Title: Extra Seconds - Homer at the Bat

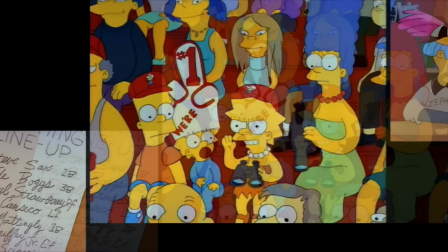8:13 I think there are versions of this episode where I'd roll my eyes at this approach, where it comes off as lazy self-consciousness to cover up questionable plot decisions.
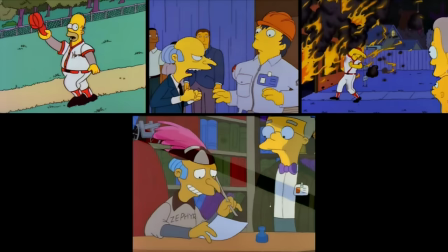8:21 But I think with the zigzaggy tendencies of the plot, the episode desperately needs a scene like this.
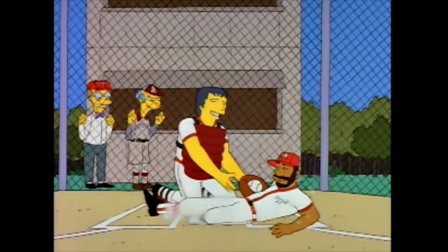8:27 Without it, we have a story where these baseballers hijack everything temporarily in Act 2,
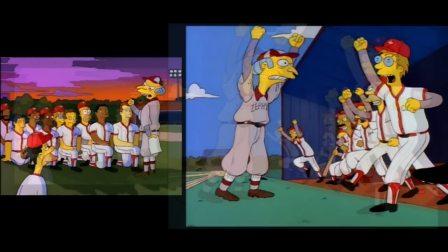8:32 and then just arbitrarily go away in Act 3, making the whole thing feel like filler content.
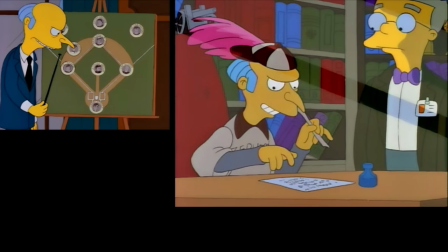8:37 This way, it feels more deliberate. That Mr. Burns originally brought in these characters in Act 2, so Mr. Burns will be the one to tempt fate during Act 3.
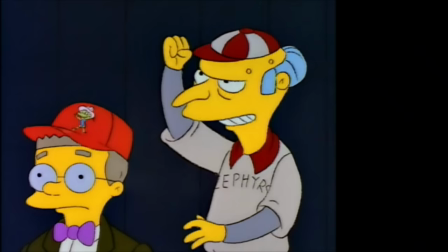8:46 To be clear, Mr. Burns obviously doesn't want these misfortunes to happen, and doesn't directly cause all of them,
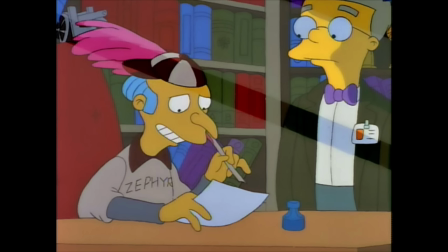8:52 but given how much agency he has in the story, we need him to set the stage.
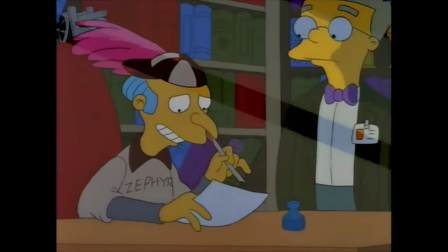8:57 Mr. Burns continues as the writer and director of the adventure.
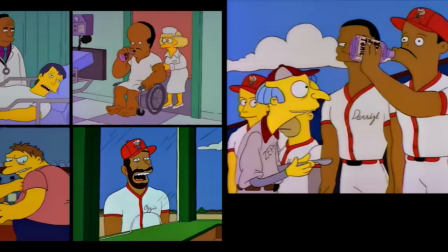9:01 The individual misfortunes are extremely well-paced, and connect up well with what came before.
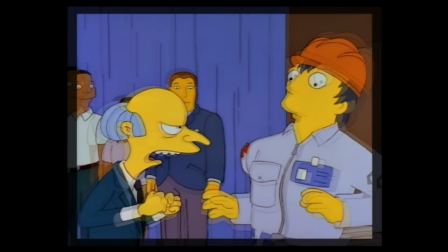9:07 Some of it was set up during the training montage, some of it during the initial Smithers meetup. They don't stick to one formula. I love Mike Socha's arc in particular.
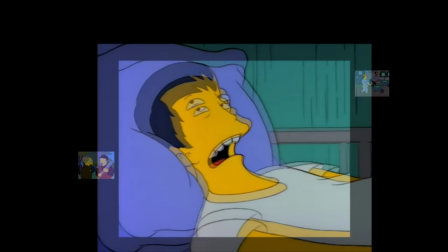9:15 The blue collar theme is well represented, and he delivers such a hilarious vocal performance in the end.
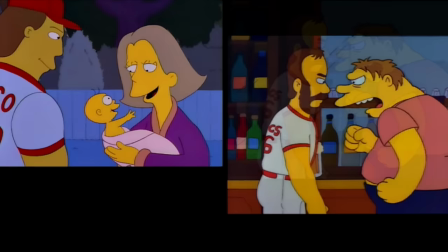9:20 That song was right. Mike Socha's tragic illness made us smile. I appreciate how gradually they reveal these misfortunes.
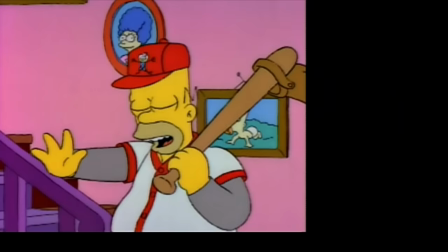9:28 That it's not this super long montage of 8 of them before the big game.
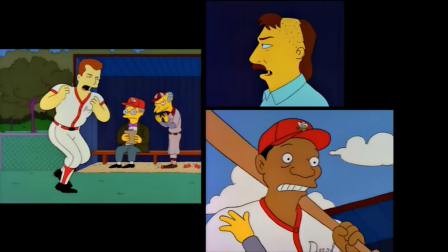9:32 Instead, it keeps the story moving along, and we can knock out Roger Clemens, Don Mattingly, and Daryl Strawberry later.
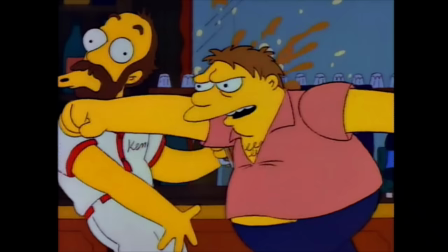9:39 I feel like Wade Boggs gets the short end of the stick in terms of overall screen time, but he more than makes up for it with his memorable exit.
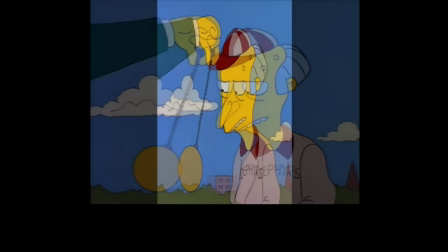9:46 Pit the Elder. We all know that Don Mattingly is the best though.
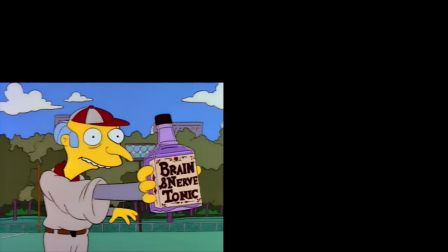9:52 Him and those distracting sideburns.
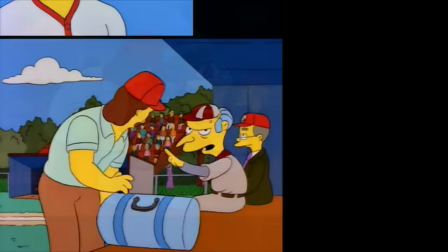9:55 Even more than the nerve tonic and the hypnotist, he is just the perfect target for Mr. Burns' delusional overconfidence.
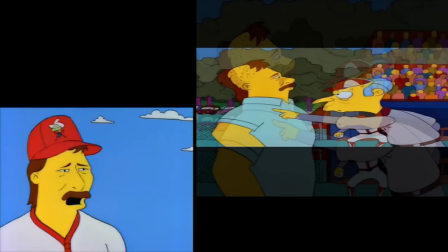10:02 The animators did a great job with his facial expressions. Love his sense of bewilderment.
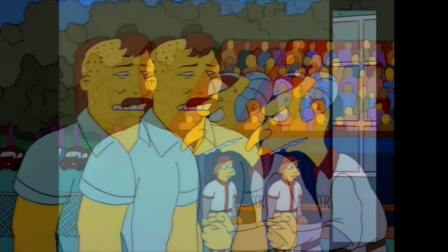10:07 Honestly, I think he gets the best intro scene too.
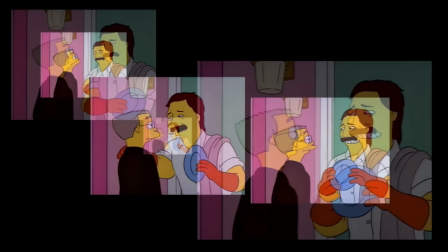10:10 It's ironic that in real life, he wasn't that enthused about being the homebody doing dishes, because it's so damn funny.
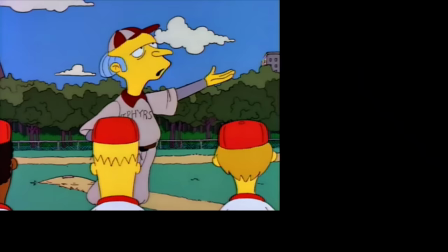10:17 Such a great comedic foil. The tricky thing about this kind of self-destructive story is that a satisfying ending is harder to nail down.
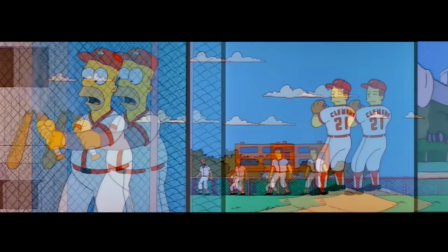10:25 The celebrities in Act 2 tore down Homer's Wonder Bat story, then Act 3 tore down the celebrities.
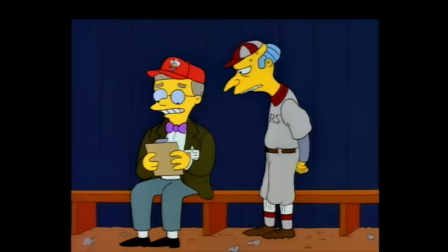10:31 There's nothing left standing.
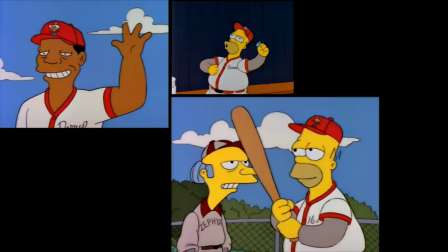10:32 The instinct might be that we revert back to Homer's success story, proving everyone else wrong, but it's hard to go back to that after all this insanity.
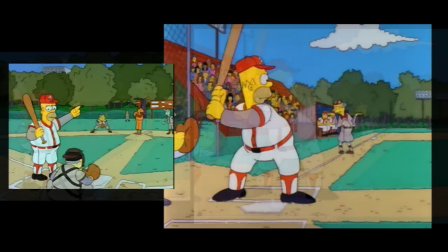10:41 Homer hitting the walk-off home run is just an extension of Act 1, making Act 2 feel like filler content again.
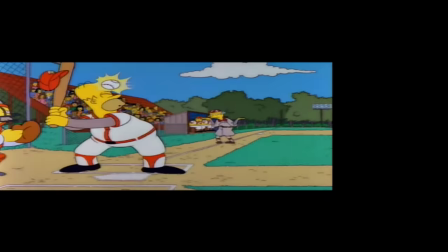10:47 I think having Homer get whacked in the head with a ball is a nice solution here.
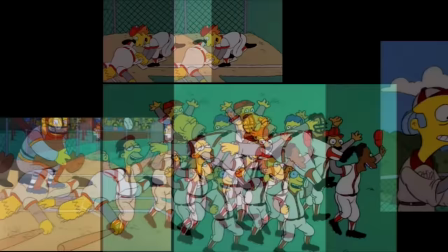10:51 Not only is it hilarious, but it gives him his crowning achievement in an offbeat, unexpected way.
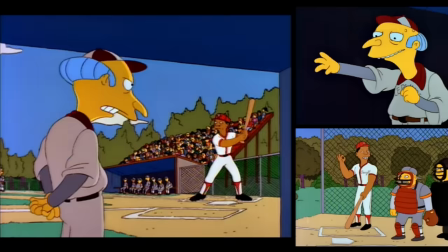10:57 It's a good culmination for Mr. Burns too, that his delusion and overbearing coaching style ends up being the final misfortune for Daryl Strawberry.
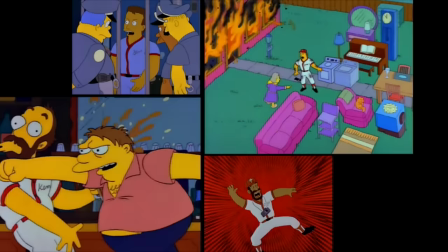11:05 After seeing a bunch of random misfortunes, it's nice that they finish them off with something character-driven.
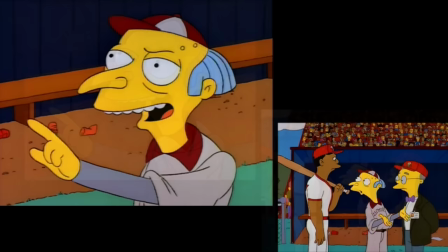11:10 By the way, I love this exchange between these two. Mr. Burns' explanation about playing the percentages lives rent-free in my head.
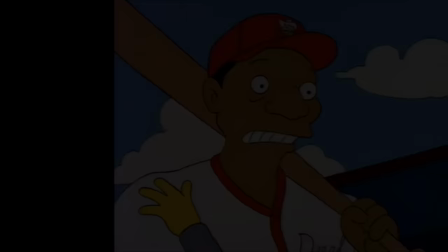11:19 What a logically sound argument that completely misses the point. And of course, that ending song is like the greatest thing ever.
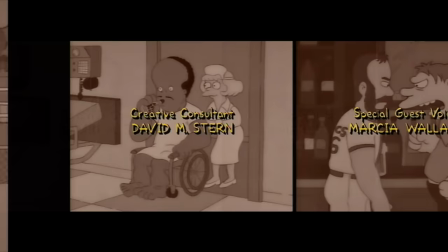11:27 Such a relaxing tune, such easygoing vocals, such joyous and horrific lyrics.
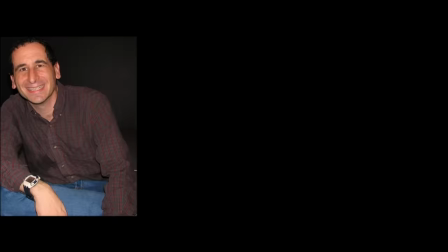11:32 Always makes me smile. In the wise words of Mike Reese, it's amazing how you can feel instantly nostalgic for something you just watched.
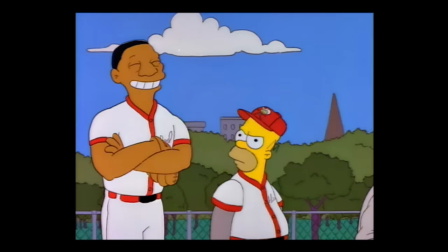11:42 Obviously, you can tell from the approach that I took with this review that I am totally enamored with the way that Homer at the Bat came together.
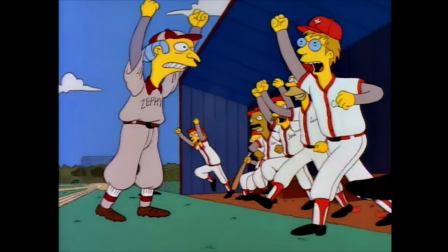11:49 It's full of elements that I often write off in other episodes and is about a sport that I don't really follow, but I am just so captivated by it.
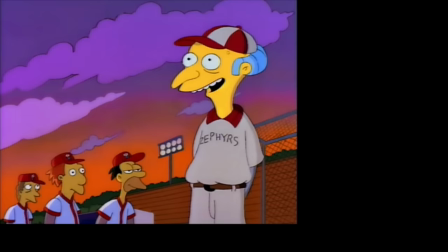11:57 When I got my Season 3 DVD box set many Christmases ago,
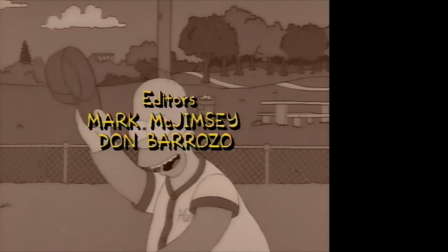12:01 this was the episode that I used to come back to repeatedly, sometimes with commentary on, sometimes just to listen to that song.
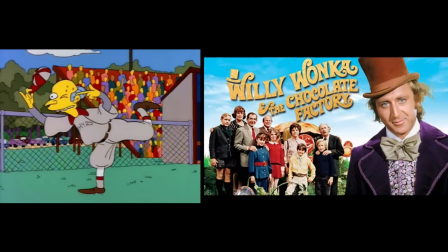12:08 I love it for a lot of the same reasons I love a film like Willy Wonka and the Chocolate Factory.
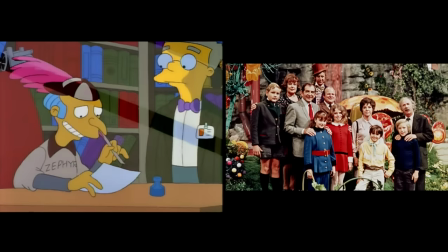12:14 Obviously, the two share common plot elements with the inevitable misfortunes,
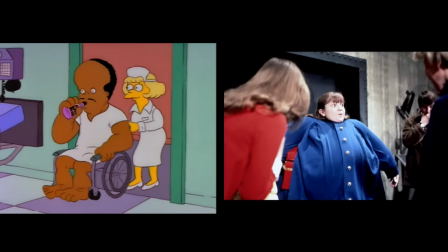12:18 how Ozzie Smith falls into a chocolate river, and Ken Griffey Jr. turns into a blueberry or something.